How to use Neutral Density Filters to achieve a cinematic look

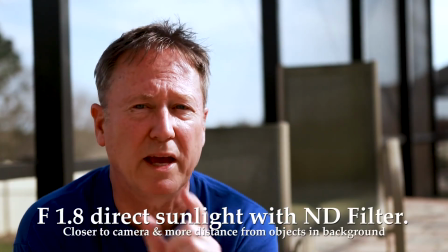246s
If you position yourself closer to the camera and have even more distance between you and
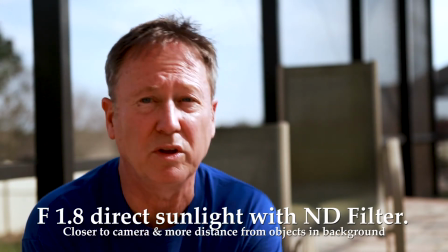252s
the background, you can achieve even a more cinematic look, much better bokeh.
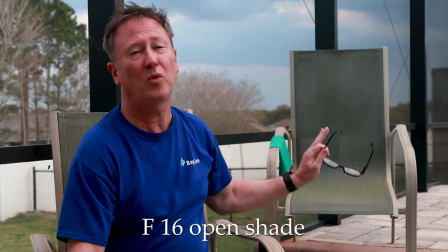257s
Here we have f16 in open shade, not that good. The background is too distracting.
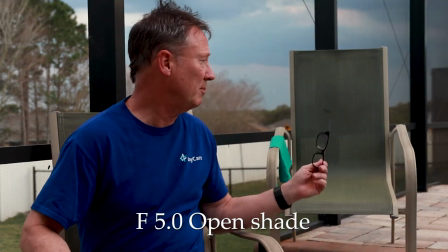263s
Shooting at f5.0, a little better, but not that much better.
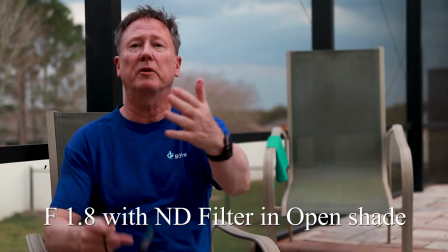269s
Now here's f1.8 with a neutral density filter and a much better blurred background, much more cinematic.
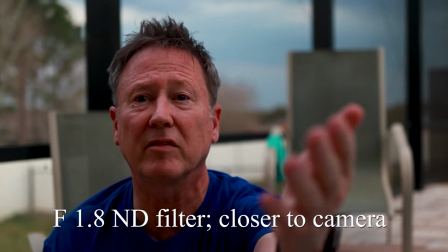277s
To make the effect more dramatic, all I've done is move closer to the camera, putting more distance between myself and the background objects.
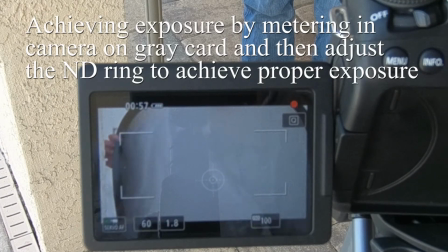284s
Alright, so I want to shoot at 30 frames a second because this camera doesn't have 24 frames per second. So the traditional rule is to have your shutter speed double your frames per second.
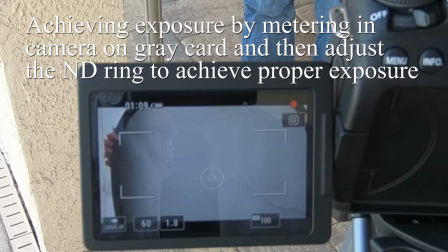295s
So I'm shooting at 1/60th of a second, and I'm going to shoot at f 1.8. I want that nice blurred background, and I can shoot at ISO 100, 200, 300. I want a lower ISO so that I get a smoother picture.
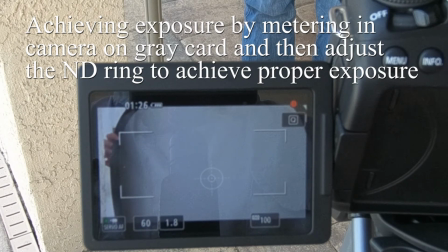310s
So here I have a gray card held up in front of the camera. I press my shutter button halfway. I already have the neutral density filter screwed on. So the only thing I'm going to change now is how much light is the sensor receiving.
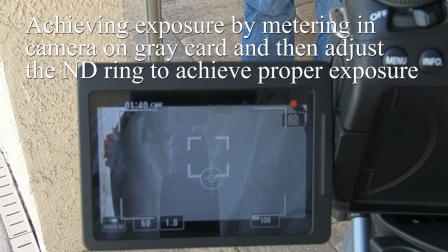324s
So I just change my f-stop. I dial it in. Gotta hit the shutter button halfway.
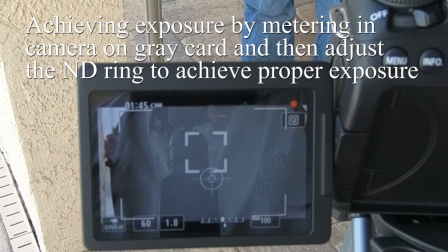329s
Make the screen darker as I dial in. So there's the perfect exposure with this neutral density filter shooting at 1/60th of a second at f1.8 at an ISO of 100.
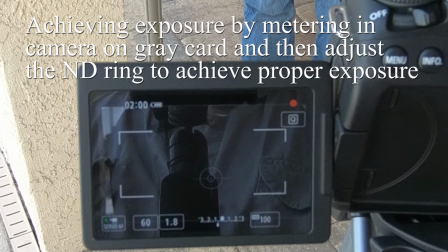342s
It has a 5 range f-stop, so this is an example of it being oops, bumped that camera.
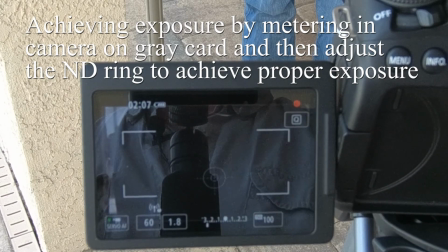351s
This is an example of being too dark, underexposed, where I would just dial back.
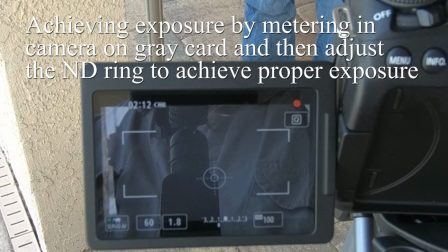356s
So my shutter speed's fixed, my f-stop is fixed, and my ISO is fixed. Press the shutter button halfway, then adjust the neutral density filter.
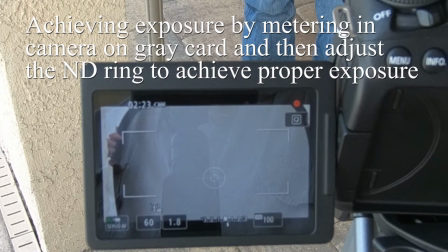366s
That's too dark, that's too light by 1.5 stops. Shutter button halfway again, dial it back in,
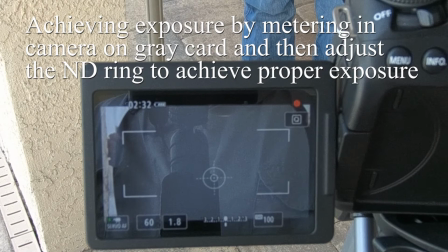376s
and then there's my proper exposure for this particular lighting.
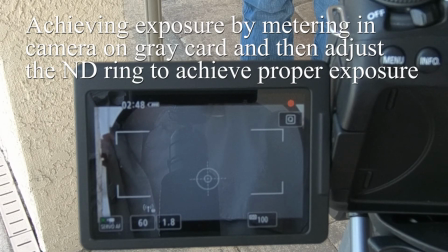381s
So hopefully this helps to your understanding and trying to get exposure when you know that you want to shoot at a certain frame rate, you know you want to shoot at a certain shutter speed, and you want your f-stop to be wide open so that you're getting a blurred background.
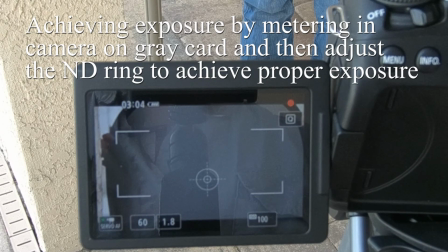394s
So the only two variables you can then change is the ISO, and the higher the ISO, the more noisy your image will be.
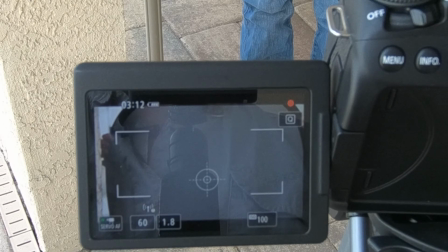402s
So if you can use a variable neutral density filter, you can dial in and get your exposure exactly where you want it. Thanks. Okay, so some final thoughts on the K&F ND filters. The variable neutral density filters, I like them a lot. Here I'm going to put the ND2 to 32 onto my Canon 85mm f1.8 lens. I'm using some stepping rings. This is a 58mm opening. And I have to step up 3 times. This is the 58 to 62, 62 to 67, and 67 to 72 millimeter, so that I can use the same 72 millimeter ND filter on every lens that I have. So one thing I really like about this particular filter is that as you rotate from minimum to maximum, there are hard stops. Now it doesn't click at each stop in between, but you can't go past the minimum, and as you rotate, you can't go past the maximum. On the K&F Concept ND8 to 128, it does not have hard stops as you're rotating from minimum to max. And that's kind of irritating because sometimes you're behind the camera and you're just reaching around looking at your screen, and as you adjust this, it just keeps going. You go past minimum and then you come back around, now you're at maximum. So it's nice that it has 9 stops of neutral density, but I wish it had the hard stop at maximum and the hard stop at minimum. Okay, so I hope this helps in your decision-making process and helps lead to smart purchase decisions. We'll talk to you next week.